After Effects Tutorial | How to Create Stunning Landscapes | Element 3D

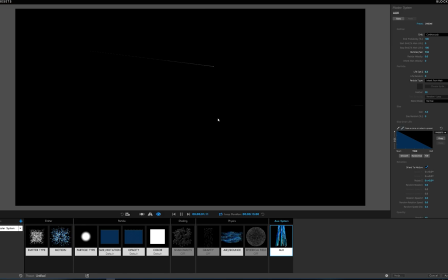So now we're kind of just getting these spawning in like that. And something that really helps, it may be hard to see on your screen right now, but these are just completely white. And whenever you see a shooting star, especially ones that are a little bit closer, they actually have a little bit of discoloration in them.
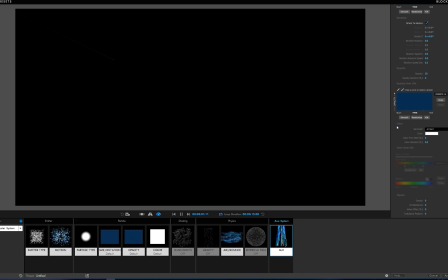So we're gonna go down here, and we're gonna go to color random, and we're gonna turn this all the way up. And now it's subtle, but you can barely see this flicker in the color as they're passing by.
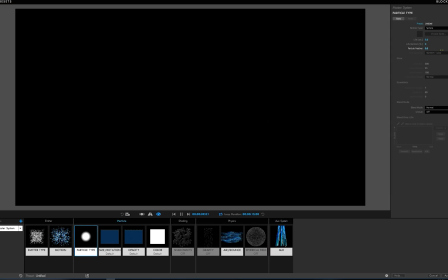So we can even scale up our particle. So let's go into our size, and we'll scale this up just a little bit. Maybe, I don't know, we don't want it too big.
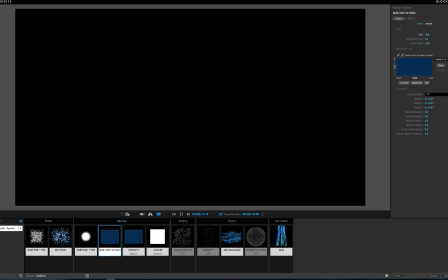Okay, so let's say like right there. Let's call that good. And we can even turn the size random up. So random speed distribution, random speed rotate, and size random.
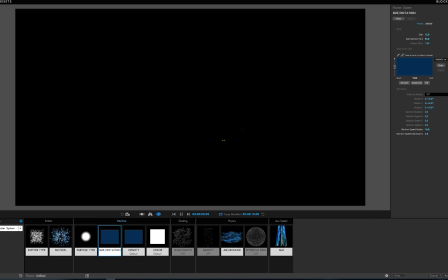So we can turn all these parameters up just to get a little bit more variance so they don't all look the same. And then we go in our aux settings. We can also turn up the size of those particles as well. So there we go. It's looking pretty good.
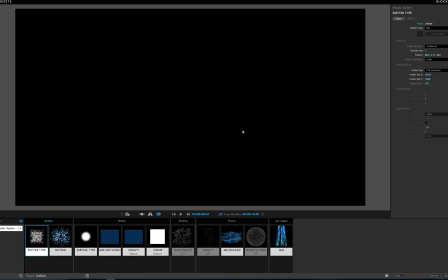So if I pause it on these, you can kind of see how they're discolored just a little bit, but it makes it look pretty neat. So we could just leave it like that. And I think this is pretty good for right now.
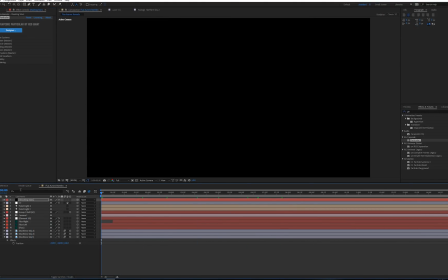So let's go ahead and hit apply. Now when we play it, you should see our little shooting stars. And then in here, if we zoom in on it, this is probably a little too discolored. It's a little too discolored.
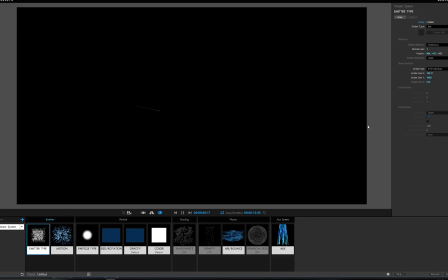So let's go back. Let's go into our aux settings. And let's go down, and maybe we'll change this color random to about 50%. All right, that looks good.
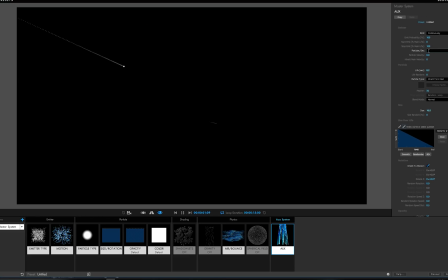And then let's go ahead and increase the number of particles. So maybe we'll change the particles per second for the aux channel to 1,000.
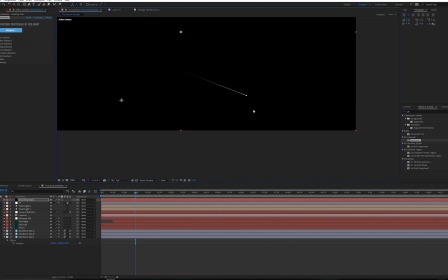So now we should have, yeah, that looks pretty good. I think that this particle may be a little too big at the end as well.
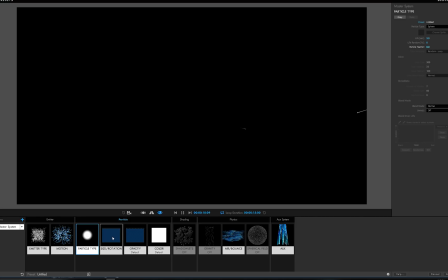So let's go ahead and scale that one down a little bit. So we'll go into our size and rotation, and it looks like right now the size is at 15, so let's go for 10.
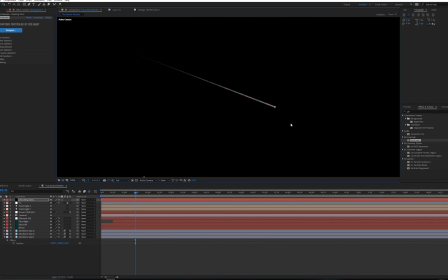All right. Oh yeah, that's so much better. That looks good. All right.
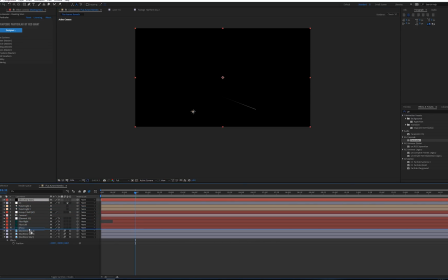So let's go ahead and drag this down below all of our layers except for our background plates for our pictures.
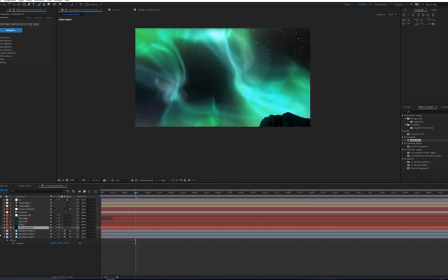So now if we play this, actually we could just solo out these. So let's see.
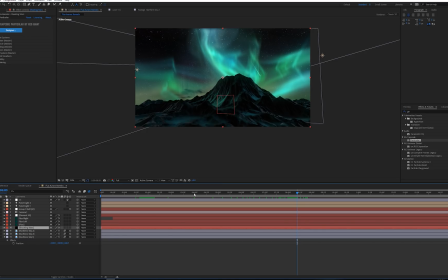Let's just make sure that this is looking good on our still frames. So it looks like they're passing by. They may be a little too bright or a little too big. Maybe just a little bit.
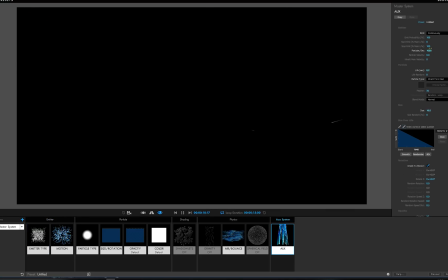So let's go in here and maybe let's turn our size down. Let's do 8 on the aux particles. And we'll go to size rotation for our main particles. And we'll turn that size down to 9. Does that apply? There we go.
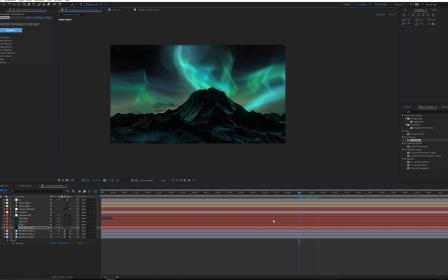So let's go ahead and let this render, and then let's see what we have. Alright guys, we're here at the end of our tutorial.
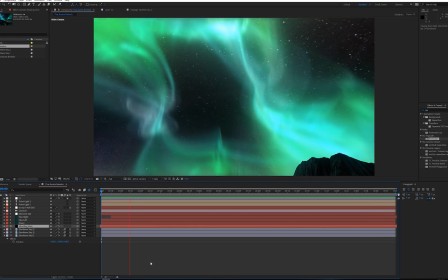I hope you enjoyed. Make sure you hit that like button and subscribe to us on YouTube. If you want to get notified when we upload any new content, just click that little bell there.
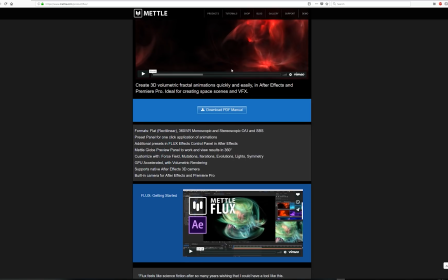Also make sure you head over to metal.com and pick up your copy of Flux. It really is amazing what you can do in there.
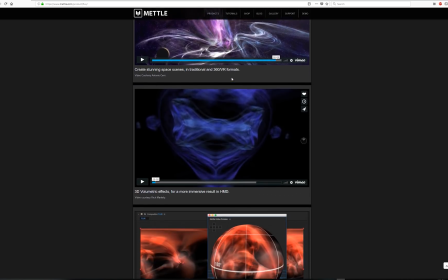Having real 3D volumetric fractal flames inside of After Effects is really amazing.
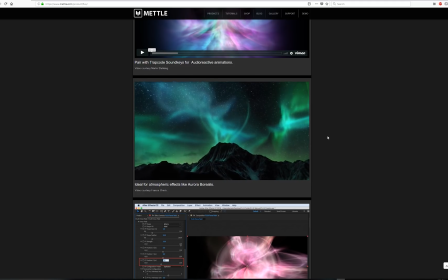So definitely don't miss out. Do yourself a favor and pick up your copy. Also, be on the lookout for our new 3D model pack, Terrascape.
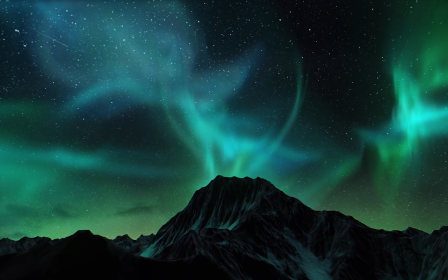It's going to be coming out in the next couple of weeks. It has a bunch of different terrains.
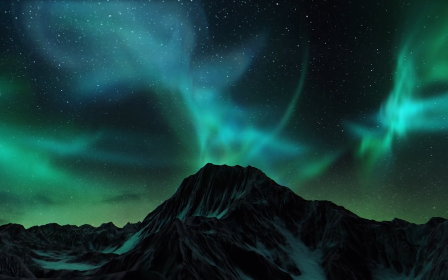You can create some really amazing scenes right inside of Element 3D or your favorite 3D software.
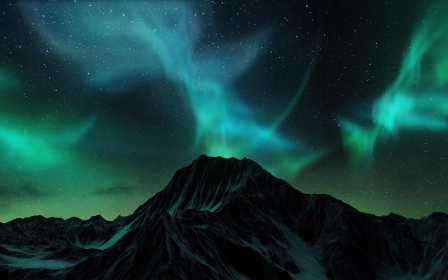Alright guys, that's the end of our tutorial. Make sure you leave your video idea in the comment section below, and we'll see you next time.